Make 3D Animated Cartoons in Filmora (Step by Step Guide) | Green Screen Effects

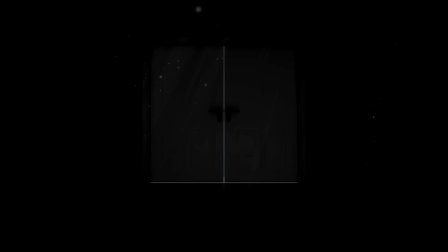[0:00]
Behind these doors is an AI video editor that can generate characters, environments, sound effects, voiceovers, and motion graphics with one prompt and then automatically animate the entire scene just like this.
Some of my most favorite memories are when I used to watch my mother dance in the ballroom after all the guests left. Even though it was just the two of us, she would dance like the whole world was watching.
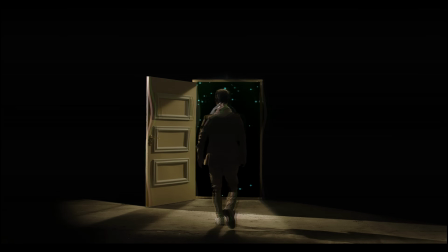[0:24] So there I was, questioning my own existence. Once again, I was teetering on the brink of reality, unable to separate truth from fiction. My life is a movie, scripted in a parallel universe, some sort of dark, twisted fantasy,
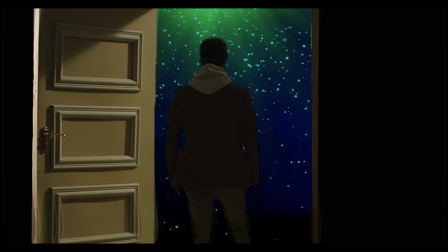[0:38] a roller coaster of emotions that only stops when the credits roll.
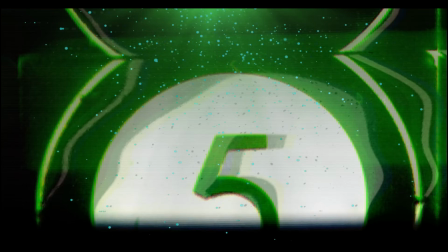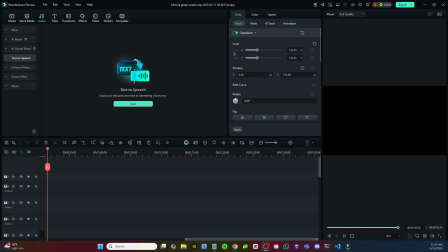[0:47]
Here's how to make everything that you just watched, which was created entirely in Filmora: the green screens, the voiceovers, the characters, the animations. Click on stock media, type in green screen door open, choose these double doors that open to a green screen, and bring it onto the timeline.
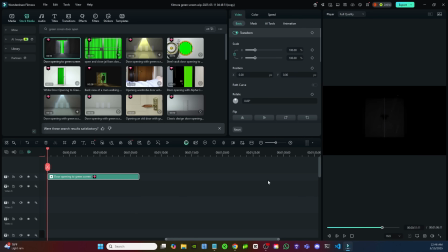[1:06]
With the clip selected, click the AI Tools tab and switch on Chroma key.
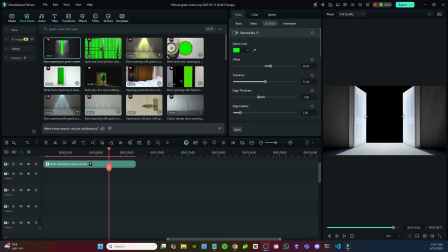[1:11]
That's how you remove that green screen. Under the stock media tab, type in green screen movie theater.
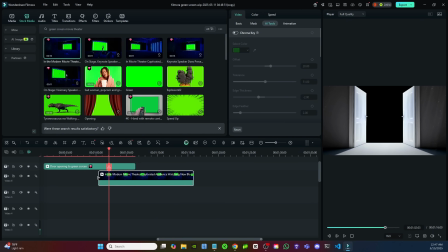[1:17]
Choose this video and bring it below the doors opening clip on the timeline. With the clip selected, click the AI Tools tab and switch on Chroma key.
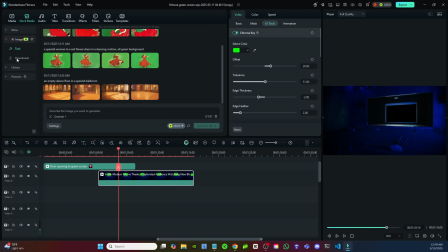[1:25]
Now that green screen is removed. Now let's create our custom dancing character. Click on the AI Image tab, enter this prompt: a Spanish woman in a red flower dress in a dancing motion, all green background.
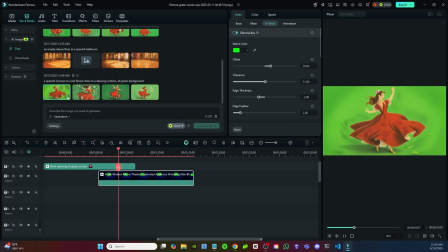[1:39]
Choose illustration for the style and hit generate. Then download your favorite one.
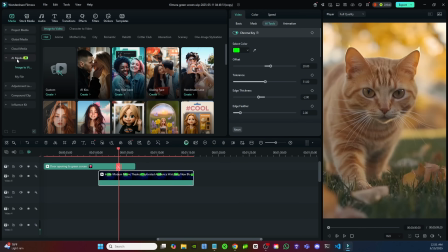[1:44]
Now under the AI Media tab, click Image to Video and choose Custom.
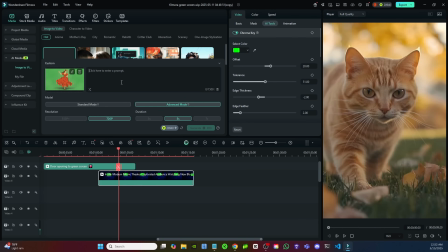[1:49]
Upload the image of the dancing woman. Enter this prompt: a Spanish woman in a red flower dress doing a beautiful salsa dance with spins and twirls.
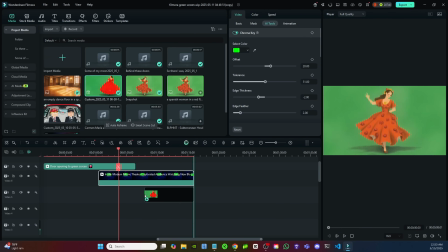[1:57]
Choose Advanced Mode. Bring that animation down to the timeline underneath the movie theater clip and resize to fit on the big screen.
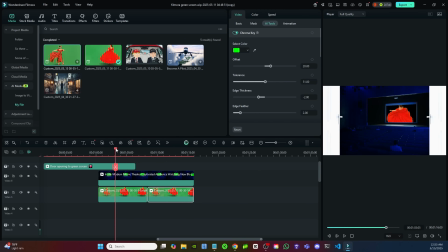[2:05]
Now that our custom character is animated, let's create a background for her to dance on.
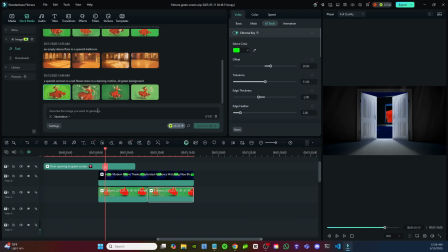[2:09]
Click AI Image again and enter this prompt: an empty dance floor in a Spanish ballroom.
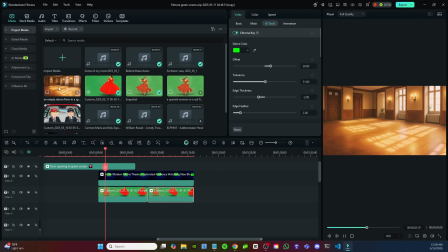[2:15]
Download your favorite and bring it below our dancer on the timeline.
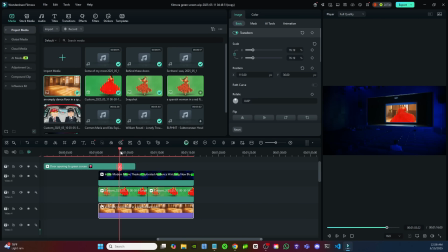[2:18]
Now we have an amazing 3D animated intro scene with a custom character and custom background, all by using the Chroma key features to remove those green screens. Let's add our voiceover and background music.
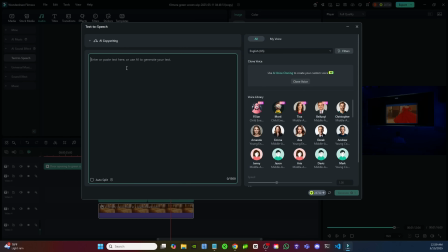[2:31]
Under the audio tab, choose text to speech and enter this prompt. Under language, choose Spanish, then choose Christina as our speaker and hit generate.
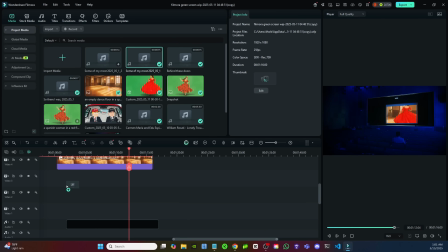[2:41]
Since we're using an English prompt with a Spanish speaker, we're going to get an amazing Spanish accent for our voiceover that goes perfect with our intro animation.
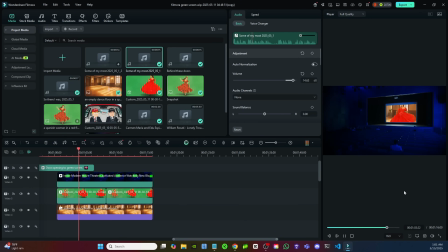[2:50] Some of my most favorite memories are when I used to watch my mother dance in the ballroom after all the guests left.
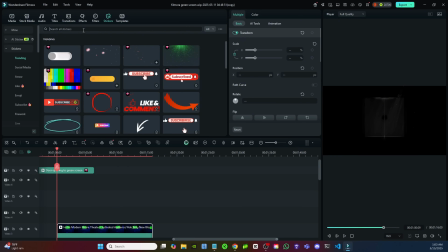[2:57]
Let's make our intro seem more 3D. Click on the stickers tab and type in petals.
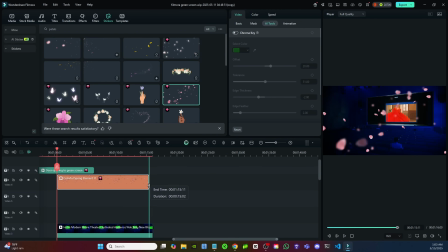[3:02]
Add this element to the timeline above the movie theater clip to give our scene a little more depth.
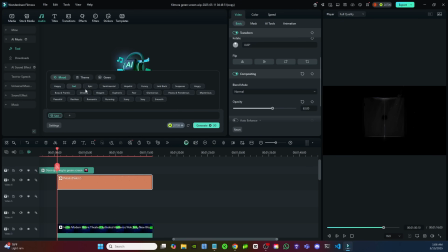[3:08]
Now click audio, then AI music, and choose tags like sad, epic, mysterious, heavy, and ponderous. We'll use this as our background music to build suspense.
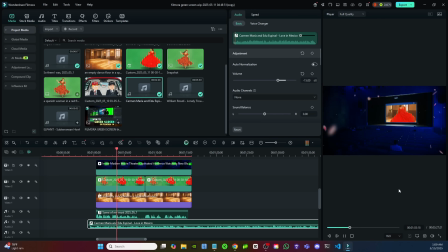[3:19] Some of my most favorite memories are when I used to watch my mother dance in the ballroom after all the guests left.
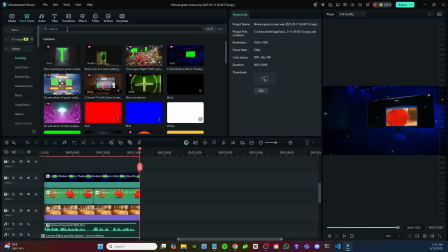[3:26]
Pretty good, right? Now let's build our second scene. Under the Stock Media tab, click Library and search for Green Screen Door Open.
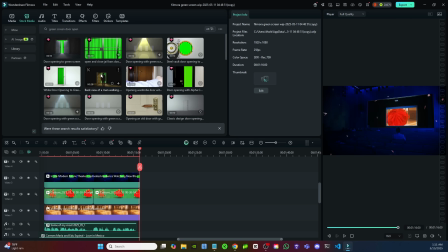[3:33]
Choose this clip with the man walking towards the open door with green screen and bring it onto the timeline. With the clip selected, switch on Auto Enhance, then click AI Tools and switch on Chroma key to remove the green screen. Add some keyframes to zoom in on the man as he approaches the door to make this scene a little more dynamic.
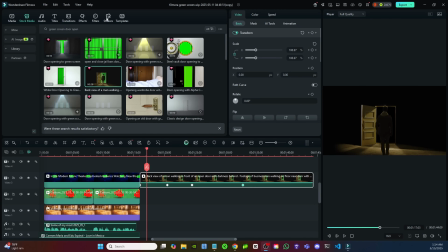[3:52]
Now click on the Stickers tab and type in Particles.
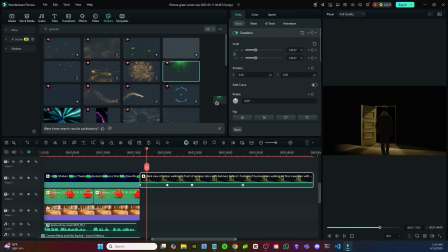[3:56]
Choose these green particles and bring this clip under the man walking towards the door on the timeline. Since we removed the green screen, the particles appear as if they're beyond the open door, giving this scene more depth.